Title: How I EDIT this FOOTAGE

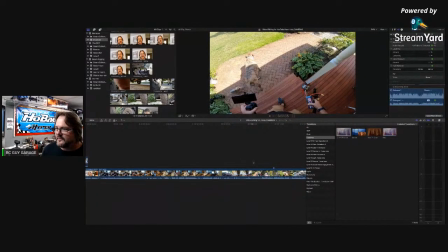[49:30]
is, all right, so I'll go to the marker.
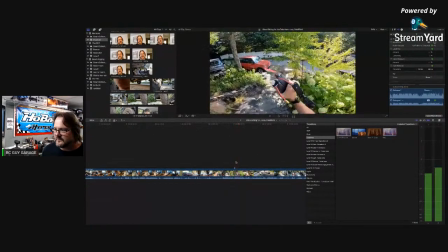[49:35] Into my UDR, I needed a way to be able to tear out the pack. Oh, now Daisy's there. So,
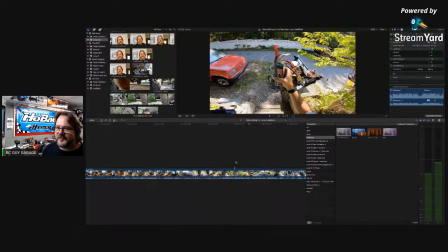[49:42]
All right, so I don't know if that how well that's gonna like blend in. I didn't realize Daisy was there. Watch, you'll see what I'm talking about. Because what I do is I'm just trying to show I'm using one camera,
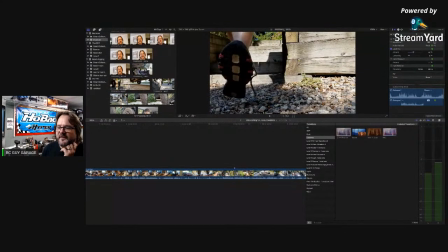[49:56]
but I'm gonna try to show different like angles, if that makes sense.
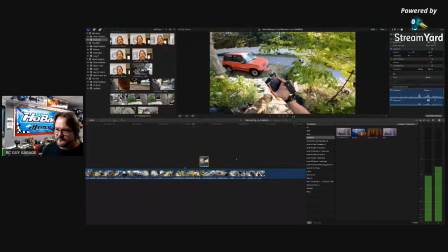[50:02] Into my UDR, I needed a way to be able to tear out the pack because it is so tight.
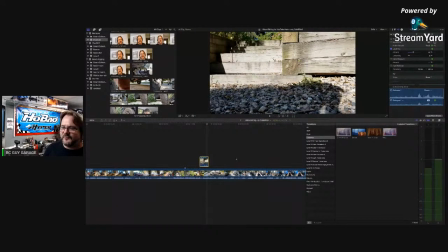[50:09] It's weight.
All right. So then I think I can show this.
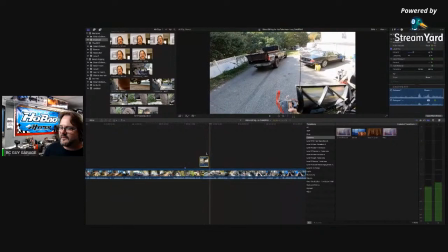[50:15] Tight of a fit.
All right. So
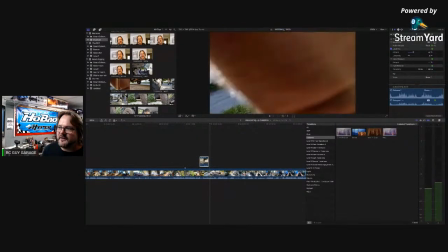[50:21]
then I can, then I turn to the camera, right? So you can show, so I could show me walking away.
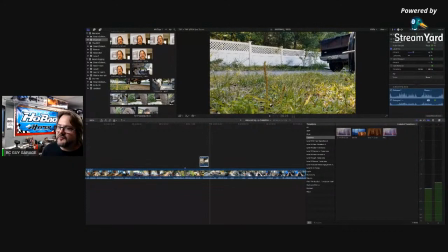[50:30]
And I know this is messed up, but this is literally how things sometimes are done. And I can't show myself too much because right about there, because you obviously know that on the secondary part,
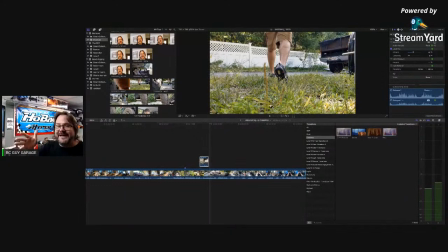[50:47]
because the batteries and everything are already in the truck right now, I think. I don't even remember. I don't even remember.
It's way too tight of a fit. So, yeah, you can see.
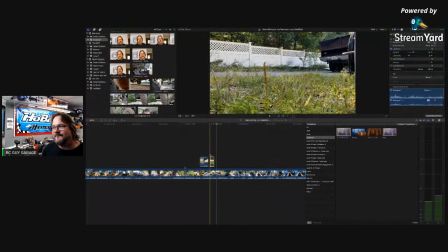[51:02]
Now, see? Now I messed up. I think I messed up.
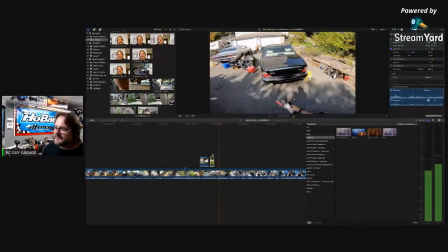[51:08]
Yeah, you can see. Maybe not.
Jaggy wire sitting right there. Camaro's still sitting there.
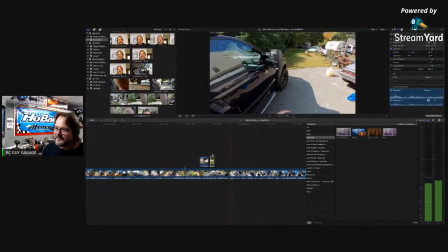[51:14] She's off doing her thing.
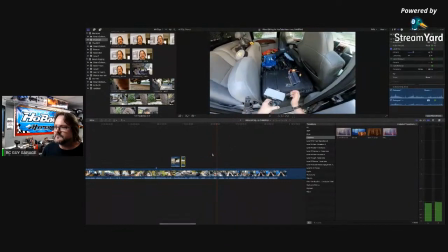[51:19] Got the packs. Just jump in here and I'll set everything up.
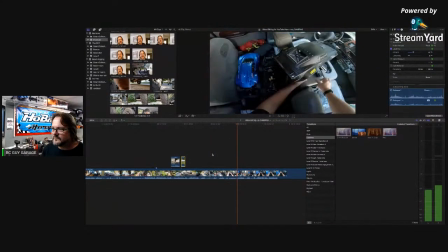[51:24] You gotta be careful with these GoPros. So these cars literally have been sitting in here for a while.
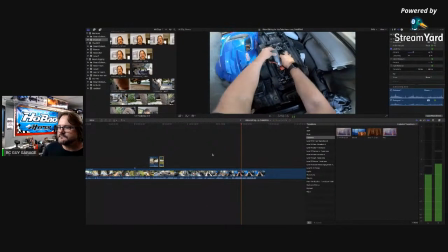[51:35] I think I've had these cars in here probably, I don't know, like a week or so. I just haven't had time. And today is literally the day. You got next to nothing for wind. I could be out flying, but I'm going to go out and do some speed ripping instead.
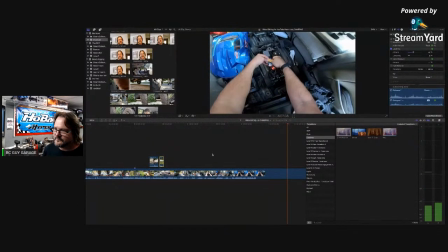[51:53] So, and I may actually take one of these GoPros.
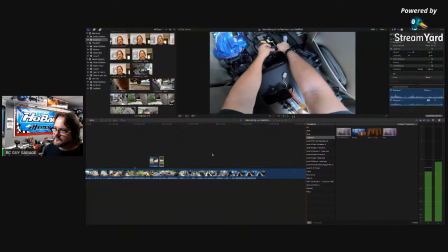[51:58] And I'm thinking about encasing it in foam and basically sticking it right here somehow.
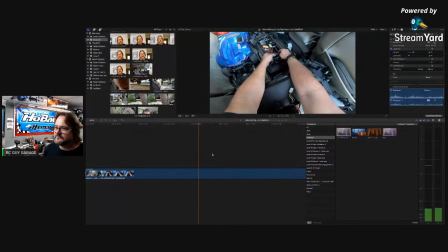[52:08] See if I can tape it or do something to keep it in place to try to get some footage. Because I think that would be, I think actually it would work out pretty good.
All right.
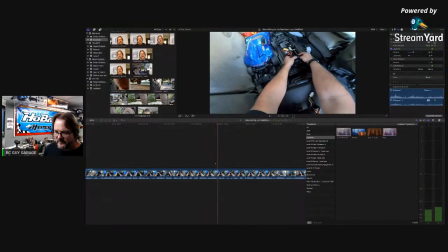[52:19]
So I got to know where to cut it too.
Pretty good.
So I think I'll cut it right there. So we'll see. Maybe not. That way I'm not doing too much talking.
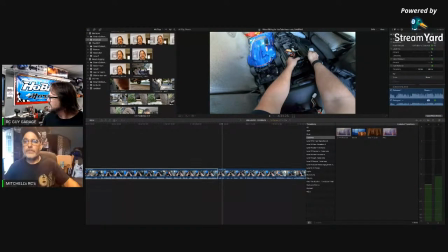[52:31]
I think I'll cut it right now. Hey, what's going on? Here we go. Hey. How are you? Not bad. I broke my camera holder, so I've been having to, I had to put some zippy ties on it to hold it up here. Oh, no. Oh, yeah. I got to get the hammer out, put it back together later.
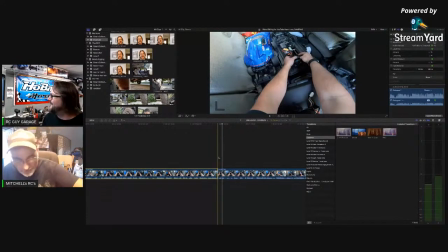[52:51]
No, put the hammer down. So it's, what else is going on? Anything good? No, not much. Just mocking up one of my projects here I've got started.
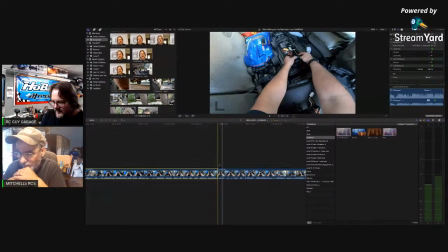[53:06]
Is that a crawler project that you're doing? Yes, yeah, so it's going to be a 6x6. Right. Now, you shared some of that stuff to the Facebook site, right? I think I did, yeah, some of it. Because I can't remember if you shared it to the Facebook or if you shared it to the group, you know, the chat group.
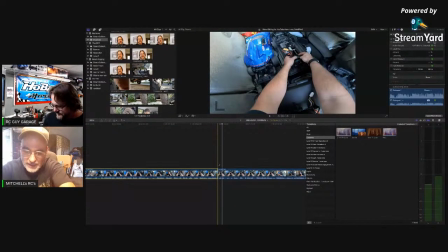[53:25]
Yeah, I think I shared some to the chat and a little bit to the Facebook group itself. Yeah. Nice. I've just been waiting to try to get all the parts together. I'm still waiting on a few parts. Right. They keep sending wrong stuff. Right. It's starting to get annoying.